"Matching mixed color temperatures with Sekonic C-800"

Welcome to the Crimson Engine. My name is Rubidium. Today we are going to talk about every cinematographer's worst nightmare. You arrive at location and the space is very large and is lit by a variety of different lights. Some are green, some are purple, some are daylight, some are tungsten. And you have to make the people that exist in the space look beautiful, natural, and cinematic. How do you do that? Well, today we are looking at the Seconic Spectromaster C800U. the solution to many of your color problems. LEDs have come a long way in the last couple of years. Newer ones like this Lupo Super Panel 60 are very nicely color balanced. This means you can match it to daylight pretty easily. But what about the other lights that exist out in the world?
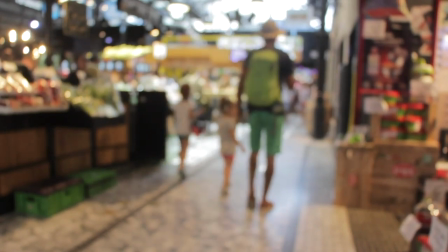[0:47]
Those mysterious metal halide, the incandescent bulbs,
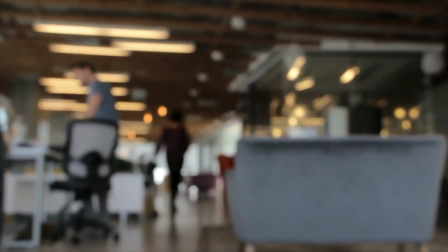[0:52]
the fluorescent bulbs that were installed in the 70s in offices all around the world. how do you get those to match the colors that you're shooting? When I arrive at a location that has odd colored or strangely colored or mixed temperature lights, the first thing that I try and do if I can is bring everything back to daylight. If I can buy or rent new LED bulbs or even daylight fluorescent bulbs and replace the ones that are in the ceiling, that's always a great solution. If I can't, I will have to get the key light that I want to bring in, the lights that I want to light my talent with, to match the existing lights. Now, I went to Home Depot and tried to find a nasty green fluorescent bulb, but they don't actually sell them anymore.
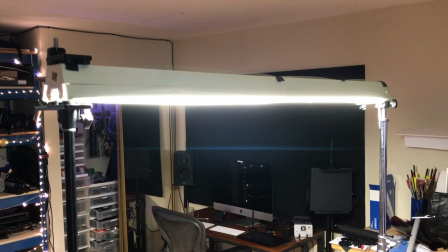[1:36]
The closest I could find was these T8 bulbs in a shoplight fitting.
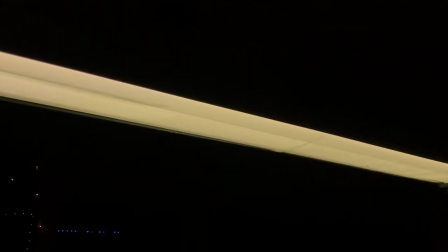[1:41]
And I went and added a quarter green filter to approximate what older fluorescent bulbs look like.
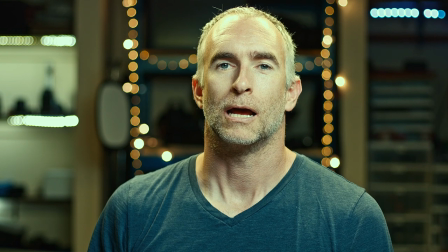[1:48]
now as you can see that absolutely kills the vibe of the shot not just because of the brightness but because of the off color
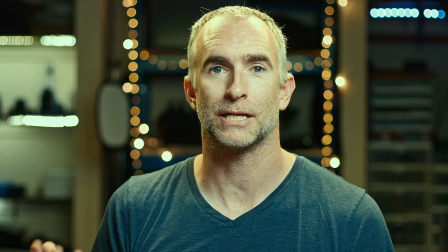[1:56]
temperatures and the green of the overhead is starting to bleed into the skin tones and makes me look a little off or sick this is not what you want
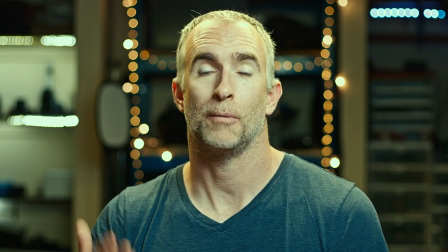[2:04]
for your talent so the first thing i'll do is increase the exposure on my key light and decrease the exposure
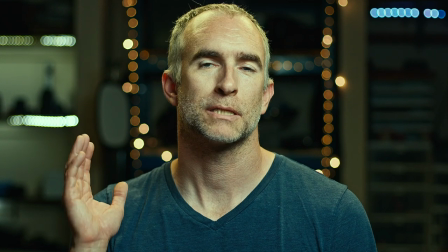[2:10]
on the camera so that i'm getting a better match by increasing the exposure on the key light and and adding two stops of ND to the camera,
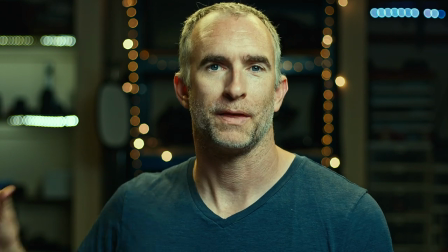[2:17]
I've now got exposure where I want it and the overhead is no longer overpowering the key light.
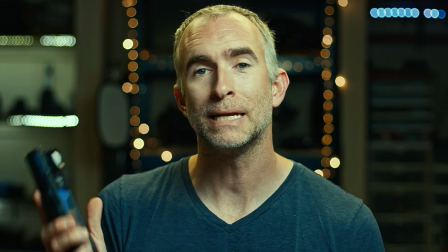[2:24]
This is where my Syconic comes into play. What I can do now is meter the temperature and the brightness of the backlight.
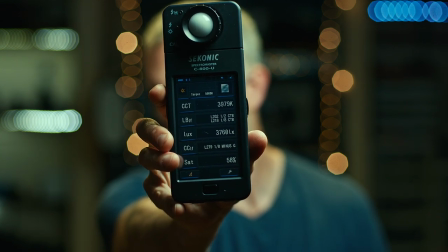[2:34]
It's telling me here that I need to add a eighth minus green for the tint and a half CTB and an eighth CTB for the color temperature.
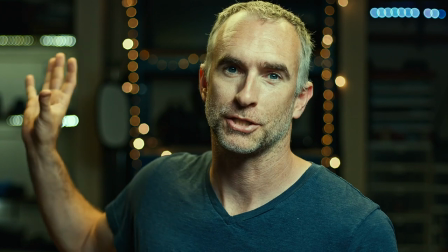[2:43]
I'm recreating a scenario where we can't change the overhead lights because there are too many of them so
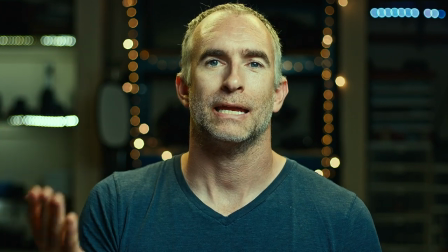[2:48]
what i'll do instead is add a eighth plus green to the key
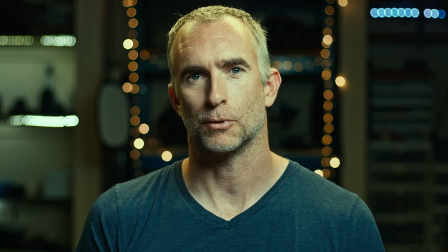[2:55]
and compensate for that in the camera exposure now i can meter my key light
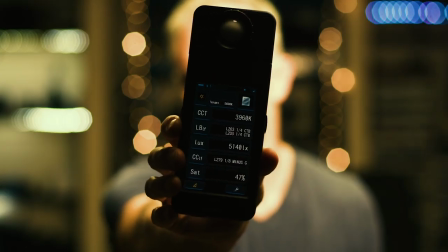[3:03]
it'll tell me that it's the same color temperature as the background and
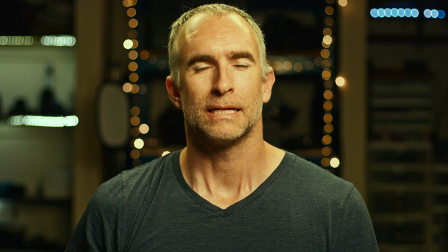[3:08]
that it has the same amount of green on it now to adjust the
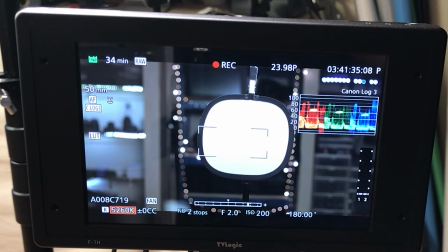[3:13]
camera i need to do something a little bit different i need to get myself a white card and add green to the exposure of the camera in order to take out the green that's in the scene.
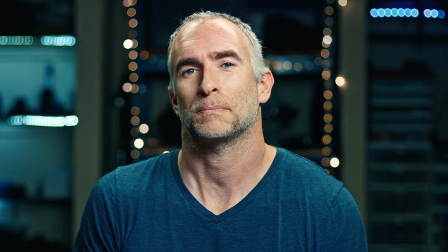[3:30]
So now my depressing green cast has been totally banished from the negative.
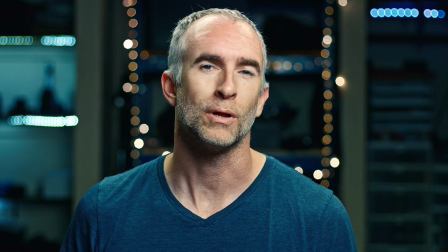[3:35]
I won't actually need to color correct this in post at all but if I do I have that white card reference.